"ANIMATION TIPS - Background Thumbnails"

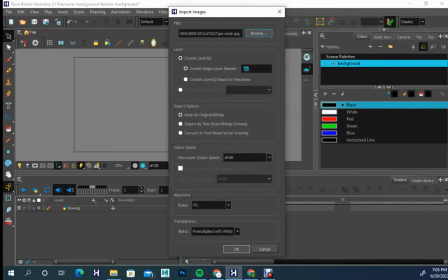0s
All right, let's talk about backgrounding. So what I'm doing is I'm just bringing in some
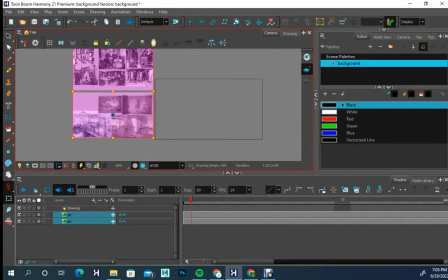7s
um, references for art style, but also pictures of this sort of a 1920s bootleggering sort of thing. So I thought I'd do a background in relationship to that.
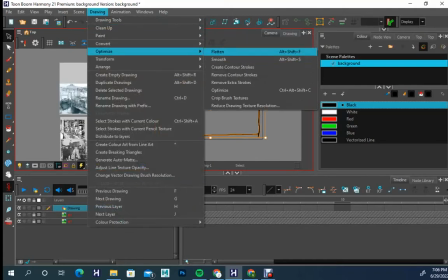20s
So what I'm starting with is I've got the proportion of my frame.
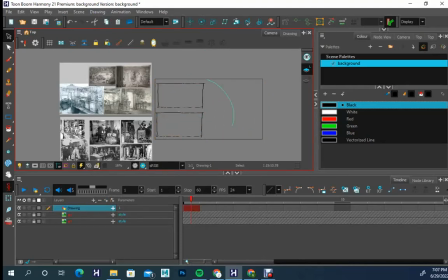29s
So I just used the quick drawing of that, and I'm duplicating and pasting it because
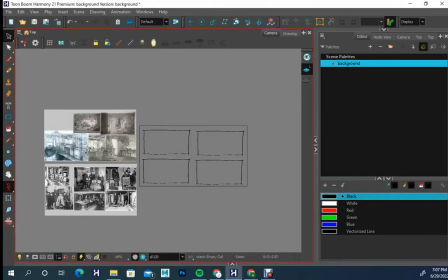35s
anytime you start thumbnailing backgrounds, you want to make sure you're at least working pretty close to the aspect ratio.
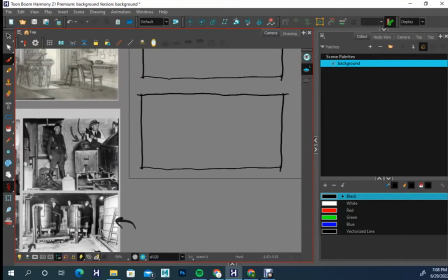43s
And so what I'm doing is I'm pointing out things that I believe that I want to use, and um,
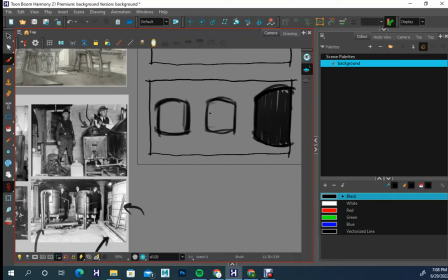51s
anytime I start with thumbnails, it's partially looking at the actual objects and trying to interpret them, and it's part just manipulating shape.
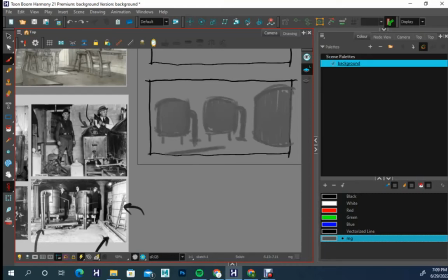69s
And this is not necessarily these early thumbnail are not necessarily about accuracy or detail.
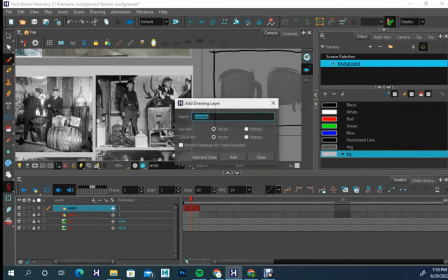79s
It's more about trying to figure out how to compose the space in an interesting way
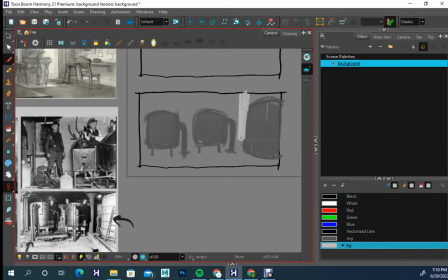84s
and to break up the space so that it's visually appealing without really spending as much time thinking about
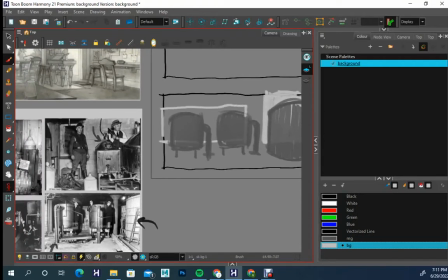93s
perspective. Your perspective is correct, if you've got good vanishing points, if the volume and form on your objects are drawn well, if the texture makes sense.
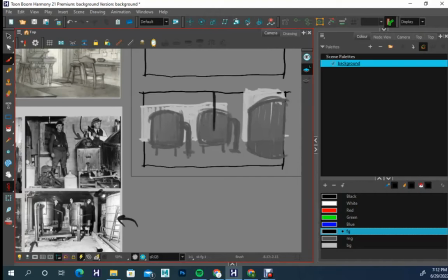103s
So this is all just framing out spaces and thinking about graphically, is this visually interesting and appealing? I mean, every once in a while, some perspective might
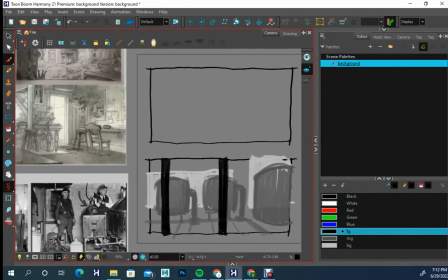117s
jump in there because the natural sort of progression as you draw, as you get distracted by things and blah blah blah.
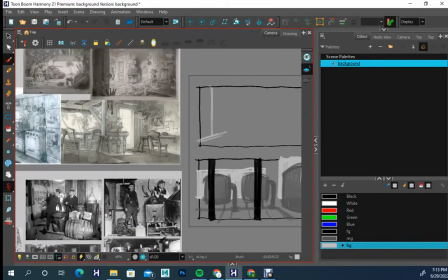123s
So, but as much as possible, I'm checking and looking at my references,
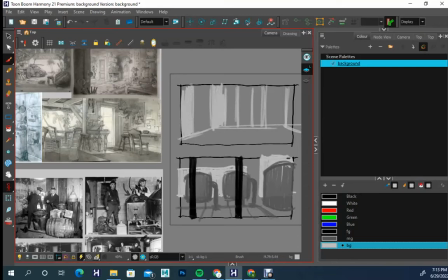130s
and I'm trying to glean from it, like what would be interesting and what kind of elements do I want to put in here. And the ultimate goal is to always try to think foreground, middle ground, background, and to create that separation between those levels.
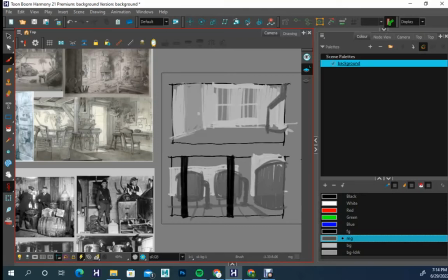147s
And looking at elements that are in your reference, like I don't know technically the names of any of these things, but there's like barrels, and it looks like there's probably a cooking or a gas unit,
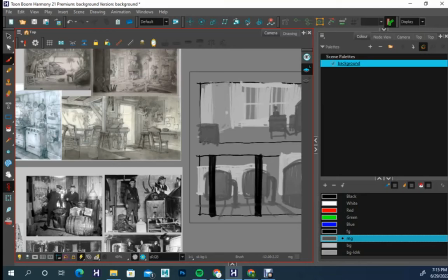163s
and then there's like the stove probably where it brews, maybe, I don't know. But I saw those shapes in the pictures, and I thought maybe that'd be cool to figure out how to place those in interesting ways.
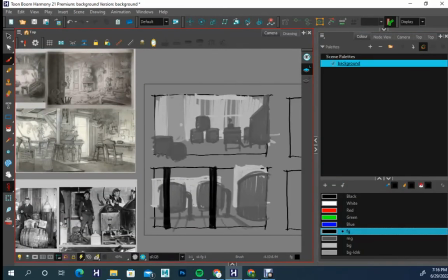175s
And I always like the idea of when you're messing around initially in these backgrounds is trying to think about ways that you can frame it in a way that your animators would have like something fun to play with.
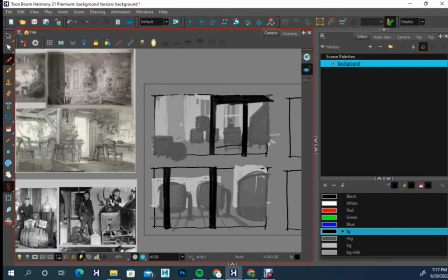192s
So if we've got this framework, it means two things: that potentially when you animate it, you may not have to animate the entirety of your characters' bodies when they pass through like some of these strong foreground elements.
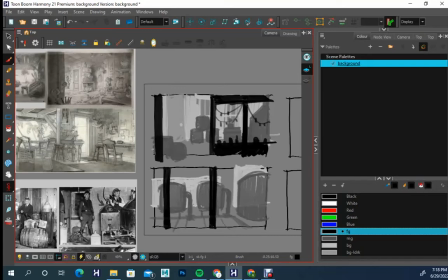206s
So if you want to do performances behind that, it's something that to think about.
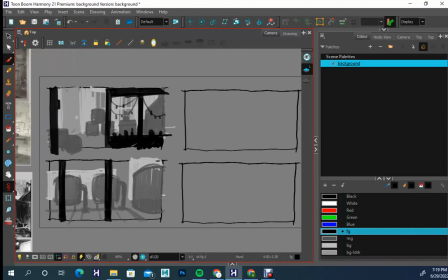212s
I mean, if you're the one thinking background,
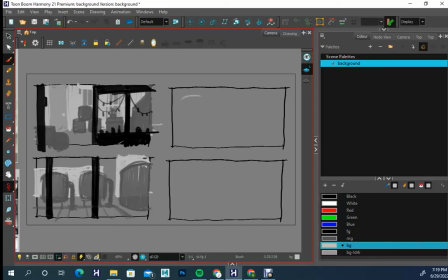215s
mostly you want to be at least at some point in the planning stages in developing your backgrounds, is you always want to think about, do characters need to perform in this space, and what kind of performance would they need to be able to deliver?